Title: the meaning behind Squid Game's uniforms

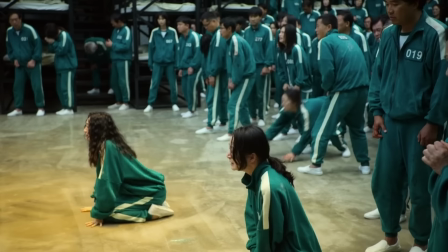4:06 It's about global capitalism wreaking havoc on the lower classes.
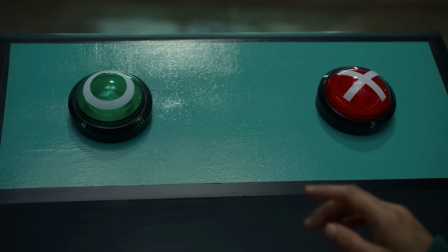4:10 All of the game's participants are in major debt, and are willing to put their lives on the line to repay those debts. the guards are mysterious,
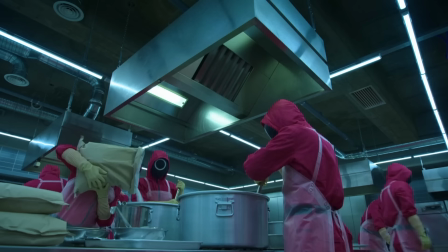4:18 we don't know their origin stories, but it seems like they're also slaves to capitalism. there are three tiers of guards,
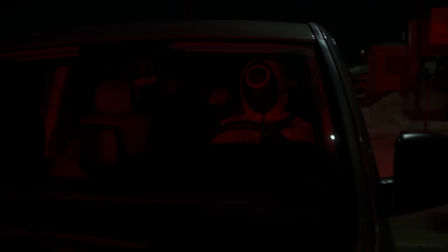4:24 and we know at least that the lowest tier, the circle guards, live in prison-like cells and are forced to do the mundane labor of transporting the participants,
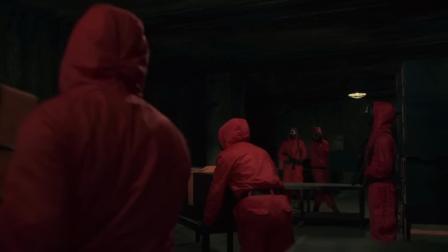4:31 preparing their food, and disposing of their dead bodies after each game. the upper class,
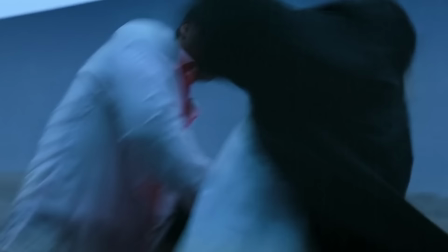4:37 aka the vips, are spectators, who, much like the Roman emperors of history, would watch these lower-class people fight to the death for their own entertainment. They treat the players like horses, placing bets on the player that they think will win. The interesting thing here is the global nature of capitalism, because most of the VIPs are these dim-witted, obnoxious Americans.
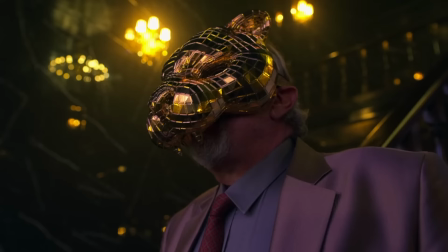4:58 What convinced you to bet so much on number 69? Oh, it's such a beautiful number! 69!
so that's the general gist of the show for this video essay um i want to talk about how the costumes maintain the themes of the show
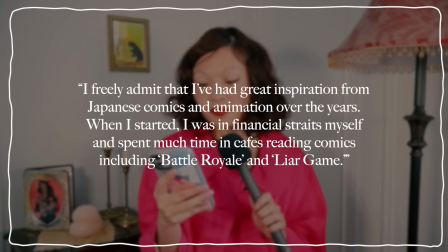5:22 in an interview with variety director hwang dong hyuk said this about the creation of squid game i freely admit that i've had great inspiration from japanese comics
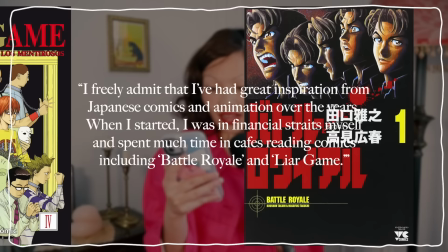5:30 and animation over the years when i started i was in financial straits myself and spent much time in cafes reading comics including Battle Royale and Liar
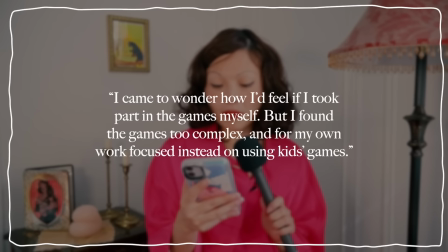5:39 Game. I came to wonder how I'd feel if I took part in the games myself. But I found the games too complex, and for my own work, focused instead on using kids' games.
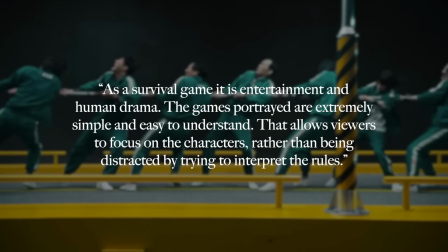5:49 As a survival game, it is entertainment and human drama. The games portrayed are extremely simple and easy to understand. That allows viewers to focus on the characters rather than being distracted by trying to interpret the rules. So it sounds like the choice of the games was to make it an easier viewing experience for audiences. But I will say, whether intentional or not, the use of childhood games makes for an extremely unsettling environment.
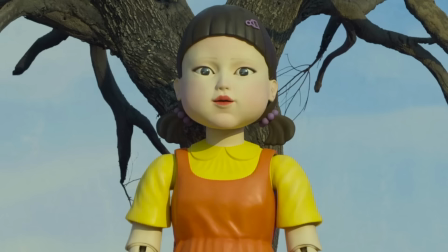6:16 The first challenge is red light, green light. It's completely unassuming. We've all played the game before.
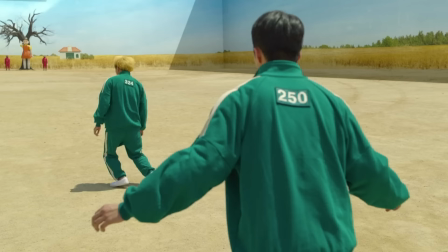6:21 We know how it works. And then BAM! People start getting eliminated. Eliminated.
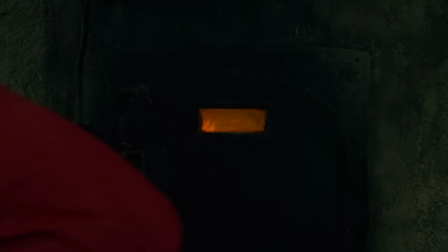6:26 You don't just go to the sidelines and sit out. You're put into a casket and then cremated. or your eyeballs get sold, whichever comes first. The show makes us uncomfortable by distorting these pleasant sidewalk games that we associate with the innocence and simplicity of youth. Before we were aware how bad the world actually is, before we were put into this capitalist scheme of work, work, work, before we were addicted to technological devices that are severely limiting our attention spans, before when we had imaginary friends to keep us company, not these FBI men listening in on our devices.
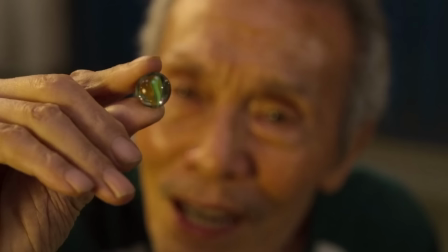7:02 The distortion also creates tension and anxiety for the viewer,
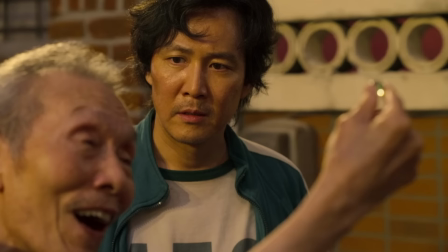7:06 because I would say many of us probably have had really fond memories playing these games as children.
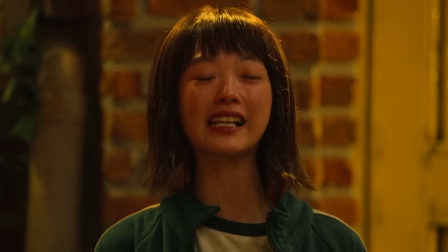7:12 So, by turning them into these disturbing, dangerous life or death challenges, it's emotionally stripping these games from the safe and positive associations we have for them. The concept of presenting innocence as danger is also upheld and reinforced by the costumes.
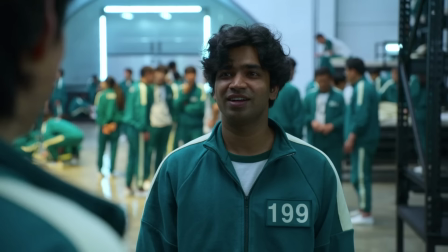7:30 The players wear bright green tracksuits, not battle armor or recognizable prison uniforms.
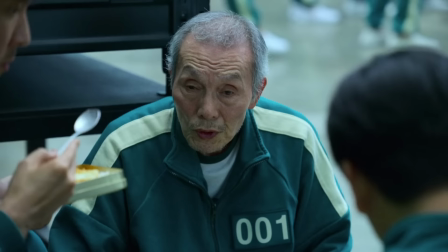7:35 These tracksuits were also inspired by Hwang's gym class uniforms when he was in school.
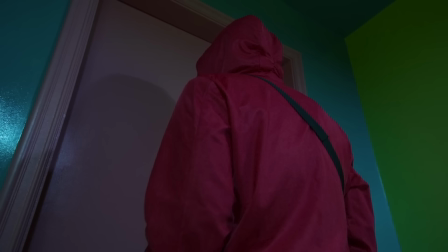7:40 The guards wear bright pink, an innocent-looking color that contrasts with the brutalness of their jobs.
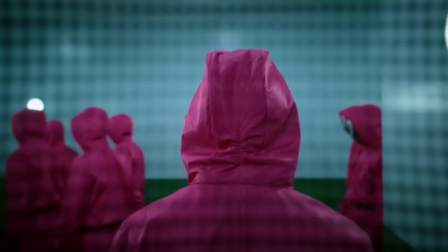7:46 It was all intentional. Hwang said in an interview for Korean Netflix, let's make the color look very childish so it doesn't feel scary.
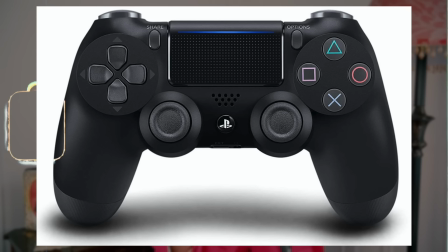7:53 The guards also have symbols on their masks, a circle, triangle, or square to denote rank,
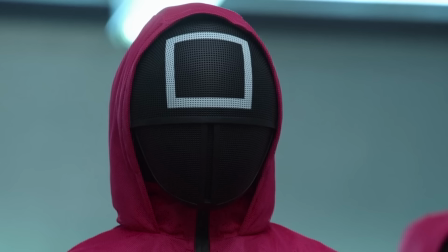7:57 but these shapes also give off this PlayStation controller look, which adds to the general innocence and playfulness of their uniforms.
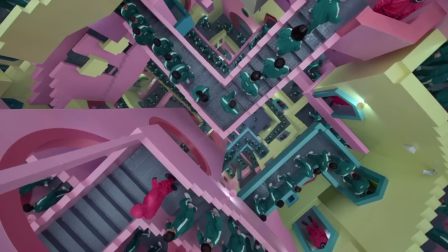8:05 Huang also said that he purposely chose two contrasting colors to make it seem like the guards and the players wore team uniforms.